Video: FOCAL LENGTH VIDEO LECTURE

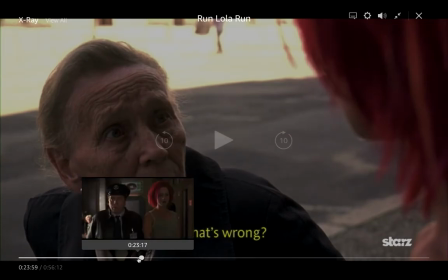Doesn't it look like a completely different woman than who we saw just a few seconds ago?
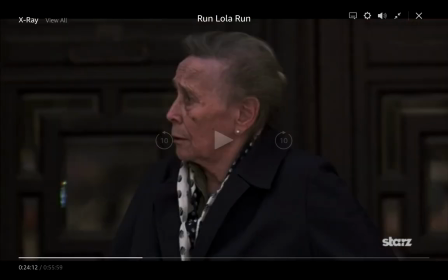Maybe this isn't going to let me show you. It was a completely different woman, right, than who we just saw moments earlier.
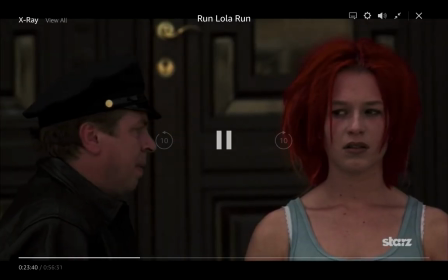I'm so sorry, you guys.
Man sieht sich.
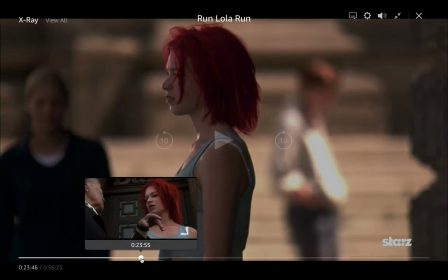Okay, this woman here looks like a young woman, right? Whereas we know the woman in the next scene is an old woman, right?
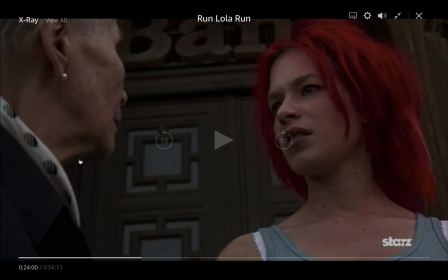We know she's old. So what's the point here? What's the point?
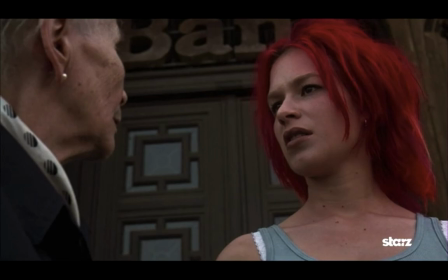What Tom Tykwer is saying is that not only is space getting distorted in this moment of pure trauma for Lola, this is Lola, right?
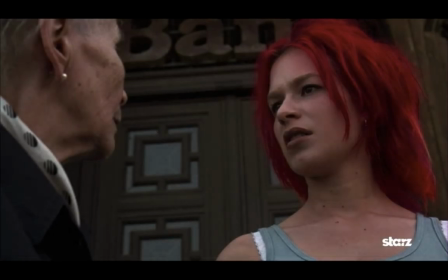In this moment of pure trauma for Lola, where she's gotten this terrible news, not only is space getting distorted through the long lens, but time is getting stretched out and distorted, right? Think about the worst moments in your life and time seems to slow down.
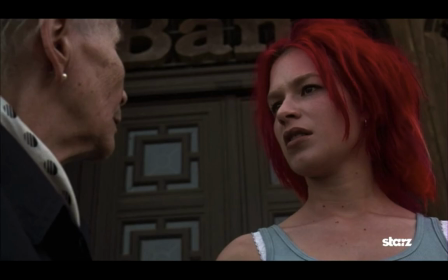A friend of mine committed suicide, and in the weeks and months after his death, it felt like one long night. That trauma stretched out time for me, right? Tom Tykwer indicating the same thing by changing that young woman to this very old woman,
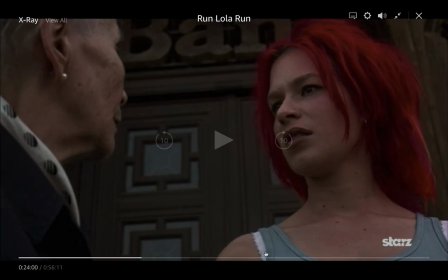that moment of Lola's trauma seemed to take years and years and years and years,
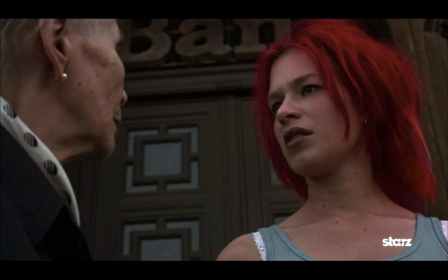that a woman on screen with her would go from being young to being old. Okay, I think I'm going to stop here. I really didn't want to take a half an hour to discuss focal length. I'm sorry about that. Anyway, I will speak to you again in another video lecture.
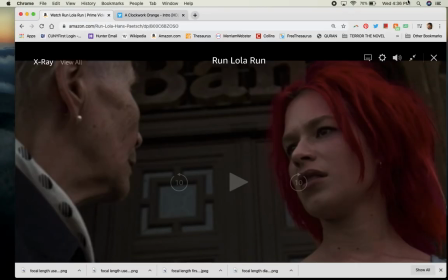Thank you so much, you guys. I hope that all of you are well. Thanks. Take care.